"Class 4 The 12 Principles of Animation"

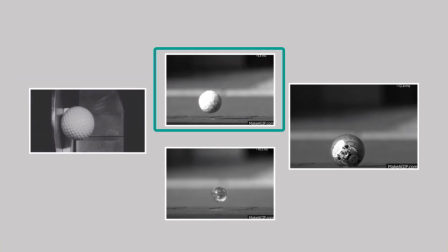(4:07)
Then the other one is the one at the top is the one at the top is the one at the top is tennis ball. You can see also how it's behaving too.
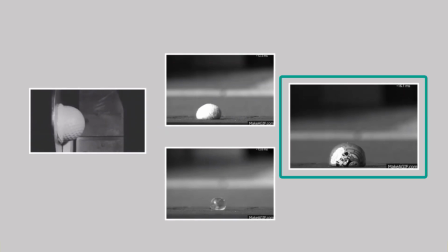(4:21)
Then then the one at the right, extreme right, is like a balloon ball. You can see how it's also behaving. Fundamentally, the heavier the object, the less the bounce, the less the squash, and the softer, the more the squash.
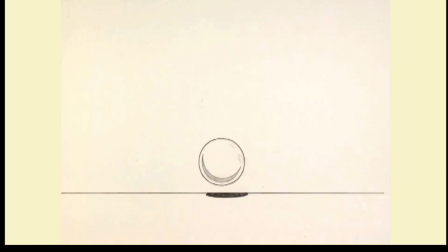(4:39)
So you can see it's being demonstrated here. This is a heavy bowling ball. You can see it has less bounce
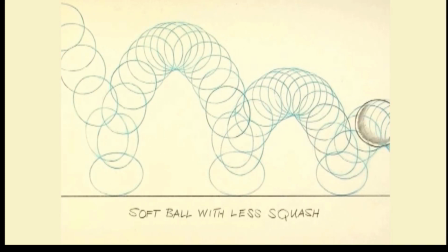(4:50)
as different from this soft ball that bounces more, as different from the ping pong.
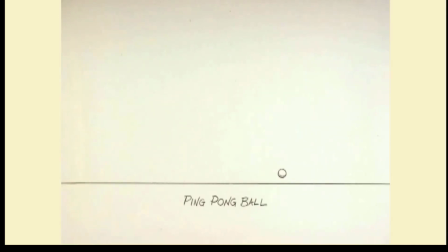(4:59)
ball also. You can see that bounce more.
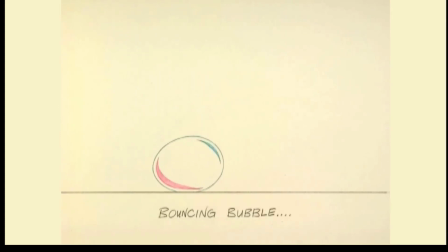(5:03)
Then you can see this bubble, how it's behaving, like being swept by air here and there until it bursts.
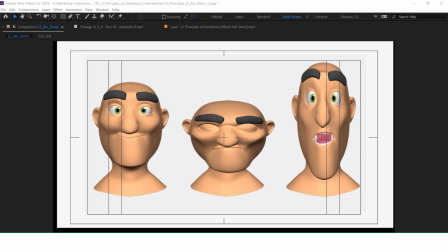(5:12)
Then squash and stretch also is not just about all these balls alone. It's also, as I said, it's about how objects behave on this planet Earth, right? Especially the live objects. For instance, as you can see here, this is someone's face.
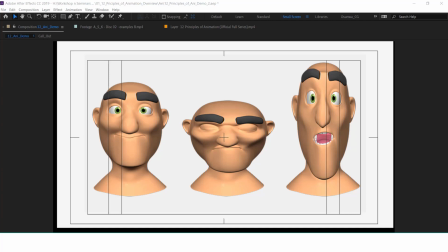(5:32)
You know, when we are excited, when we are angry, there is plenty of squash and stretch happening in our face.
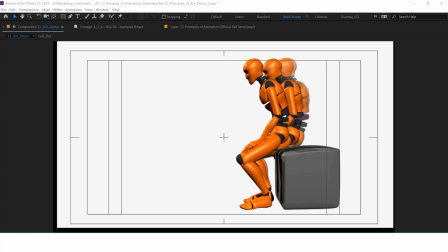(5:40)
You can see here also, there's squash and stretch happening with this person when he's getting up, when he's trying to get up, right? Here now, there's some level of squash happening.
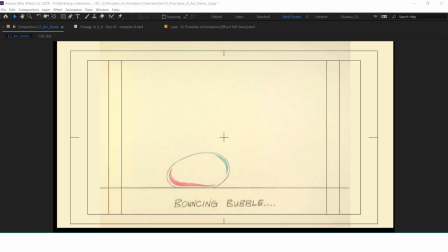(5:52)
With all the examples that I've shown you so far, the bounce ball, the ping ball,
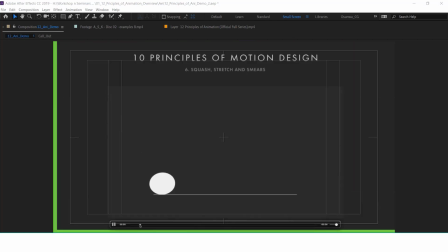(5:58)
how to achieve all of that in especially if you're focusing on motion graphics, that is just using basic shape to tell a story. So you can see how that plays out here with this ball.
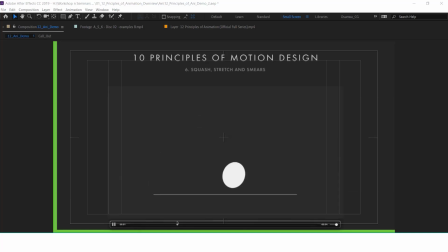(6:13)
But mind you, this principle, right? Once you understand it, these are just fundamentals, these are just basics, right? For instance, I just showed you how this face, right?
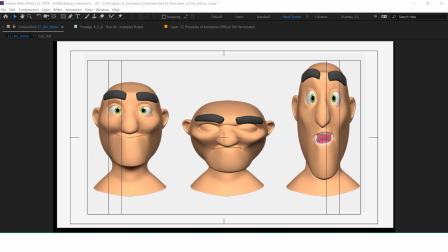(6:27)
So you can see once you understand, you can apply it to things like maybe let's say you are animating a face, right? You can see, especially when it's not like it's a hard um, object.
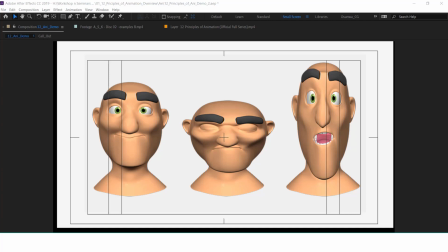(6:41)
This is like a natural body, right? It's not like it's maybe a tank or something. This is a natural body, so it will observe that um, this principle of squash and stretch.
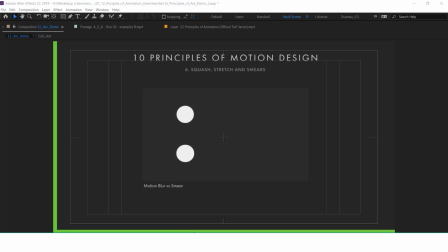(6:57)
In this whole idea of representing squash, that an object is interacting with its environment, and is also showing us how much of in time, right?
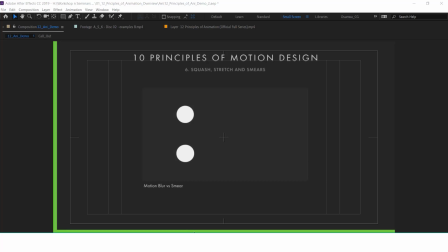(7:12)
How much of velocity, how much of speed it is at a point in time. Now, animators over time has also devised
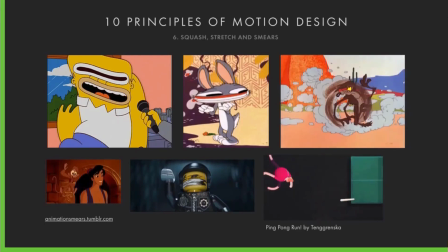(7:24)
a, a technique called smear and blur
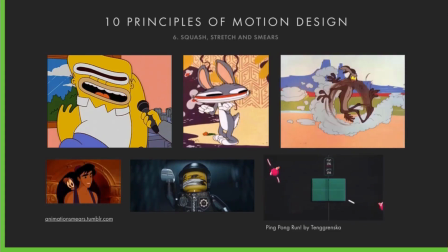(7:29)
that animators use to give that sense of,
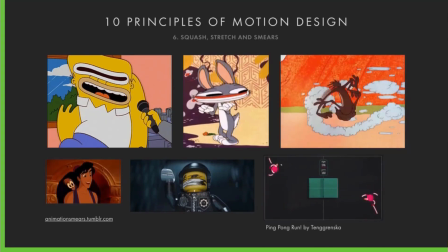(7:34)
oh, this object is in speed, is in motion, right?
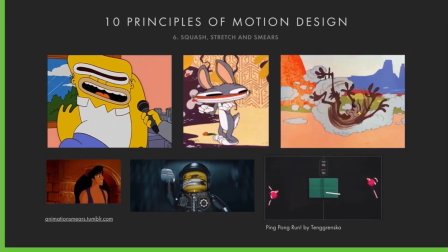(7:39)
So there's that squash, there's that this thing happening, but this is a unique way of doing that called smear. So here you can see the Simpson, you can see this other cartoon here having this smear. So it's called smear.
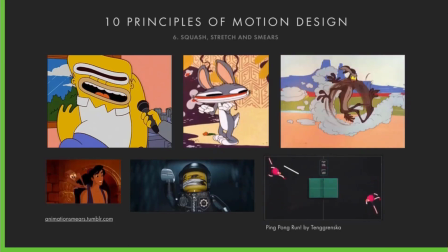(8:01)
The idea is that it gives the sense of, okay, this particular thing is in motion, is in speed.